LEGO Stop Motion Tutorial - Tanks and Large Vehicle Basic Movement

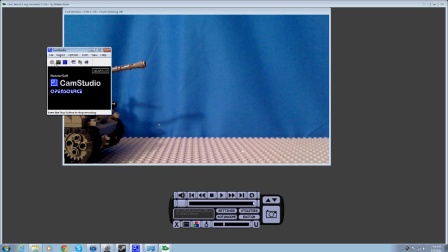[0:36]
Hello and welcome to another Pizza Movie stop motion animation tutorial. Today I'm going to show you how I would animate a tank or a large vehicle, in this case a tank, because you can probably see the edge of a tank there on the screen. So I'm going to sit here and drink my liquid diabetes and, narrate this little tutorial here.
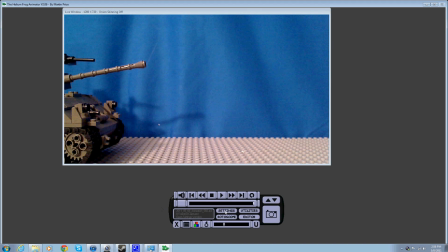[0:54]
So let's get started. Okay. I'm going to bring up settings and make sure you got all the settings here.
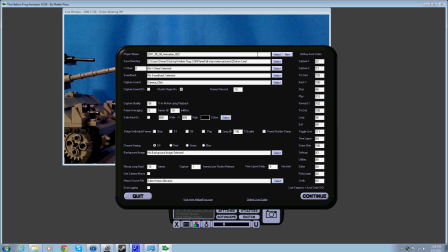[1:00]
Select every, right file name. This right save directory where you want to save your stuff. You probably don't want to mess with that much. I just put it in the folder where my Helium Frog launcher is. And can't really see what I'm doing there, but oh, and the frames per second, right? The frames per second I just passed over.
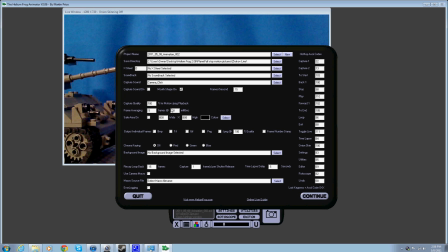[1:18]
You want to make sure that's 15. And that I just turned the quality up to 100 on that. Ignore this bit. Well, actually, no. If you want to output raw pictures, just select that. And this is the blue screen, which I would not suggest doing because it's
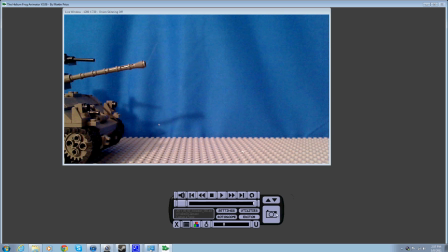[1:37]
you can use other software for that, but if you want to, you can always use it. So let's continue. Okay, I'm gonna take a picture right here. Then I'm gonna turn on the onion skinning so you can see the differences between frames.
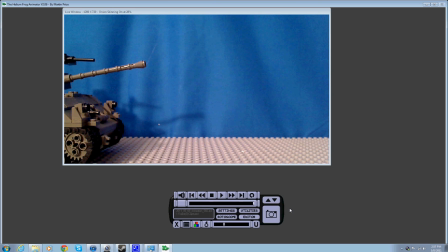[1:55]
Iced tea. Oh, anyway, okay. I'm gonna grab the tank here.
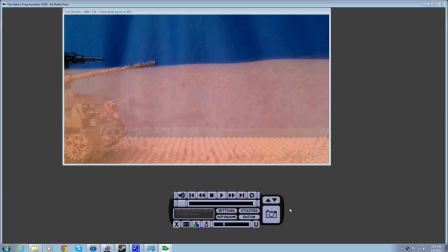[2:02]
Now, depending on the tank or whatever, you're gonna want to move it slowly, just like a half a stud.
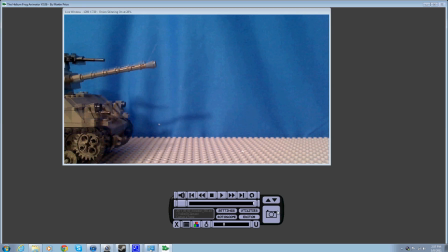[2:10]
And what you want to do is you want to hold it steady while you actually turn the wheels yourself.
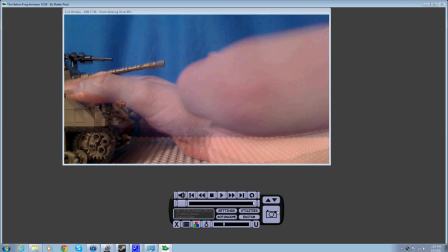[2:19]
And if there's something wrong with the video at this point, I'm sorry.
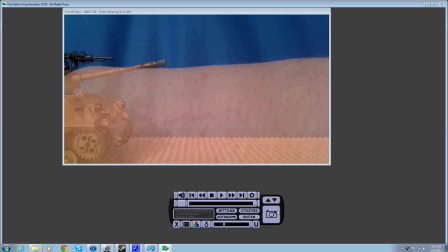[2:24]
I was using a crappy camera capture software. I mean, screen capture software, but I got a better one now.
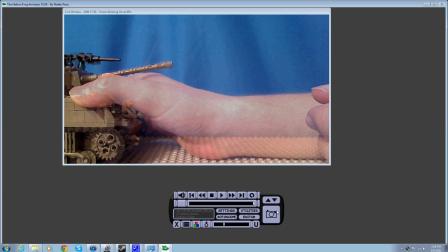[2:30]
So future videos will be much better quality. And at this point, see, I'm just moving it up like half a stud at a time,
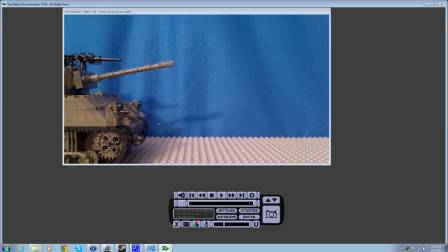[2:38]
and I'm making sure I rotate the wheels so it looks like the wheels are actually spinning and the treads are moving.
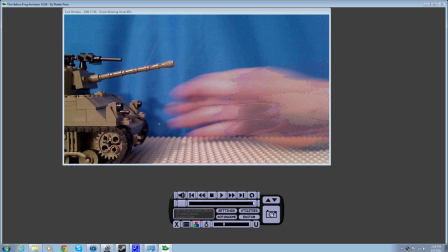[2:43]
Try not to move the turret or anything. And you just want to keep doing this.
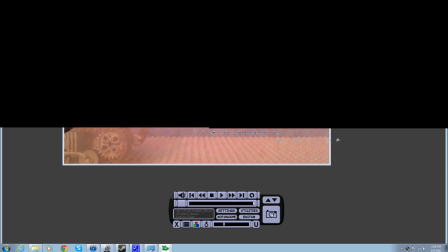[2:49]
Keep doing this for, till it's to the other side of the screen. At this point, I'm gonna just, I'm
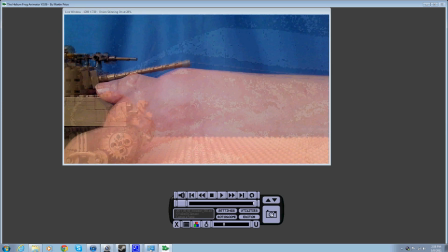[2:58]
just gonna cut forward. Because I'm pretty sure you don't want to see me do this 30 times, do you?
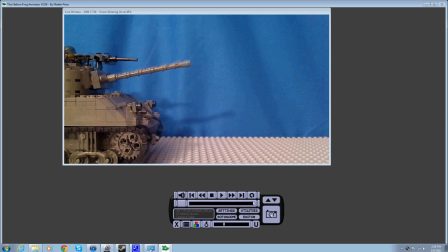[3:04]
I mean, so, I just, keep doing that, and here we go.
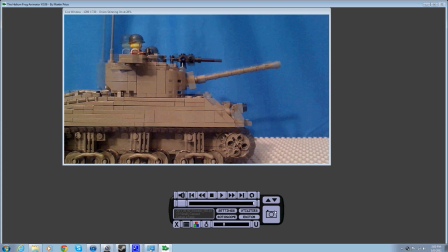[3:10]
And once again, I'm very sorry about the, on my screen there's a black flickering image.
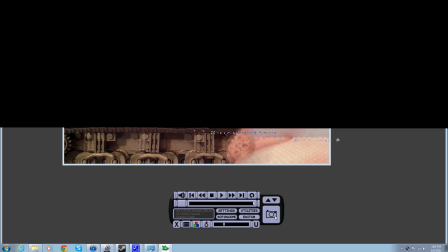[3:15]
That could be my editing software, but I doubt it. But I'm sorry for the quality problem. This one happening in the future, but I just can't. I don't want to have to refilm this scene again.
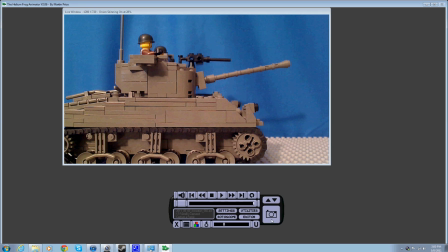[3:28]
Okay, but I'm gonna start using fraps from now on. That's pretty much, and that's a lot better. So, but from now on, what you want to do is you're gonna want to slow it down a little bit. Instead of moving at the constant rate of speed as it was, you want to cut that in. For this frame, you're going to want to cut it in half because I'm going to make this come to a stop.
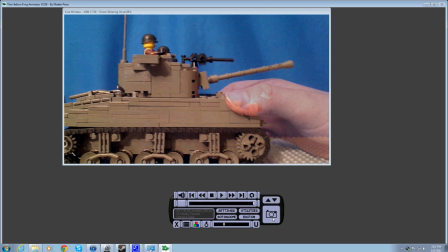[3:47]
It's got to look like it's slowing down. I just can't just slam on the brakes all of a sudden. And so I'm just going to cut. Then I'm going to cut the movement in half again. And then at this point, just only a tiny bit.
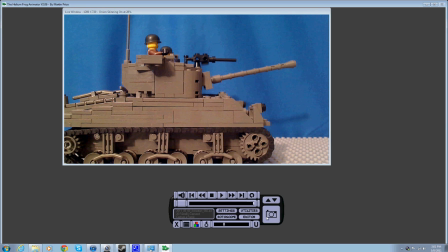[4:01]
So the more or less, then it's come to a complete stop. Even though this probably is not realistic, a tank probably need more room to slow down. But hey, it's Lego, so here we go. Take that, capture that right there. Now at this point, if you slam on the brakes, you're probably gonna rock back a little bit.
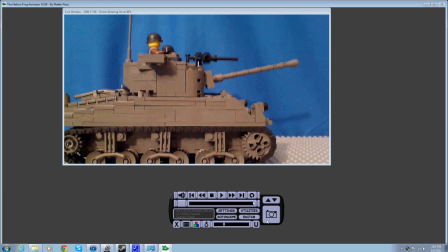[4:19]
Jump, in a car, you'd rock back and forth. So at this point, I'm going to move it just slightly backwards, oh so slightly. Capture, and then just a little bit forwards,
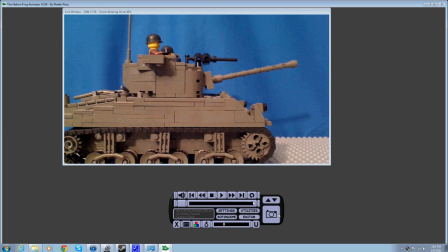[4:38]
and to give it the illusion that it has come to a jolting stop. And capture that as well.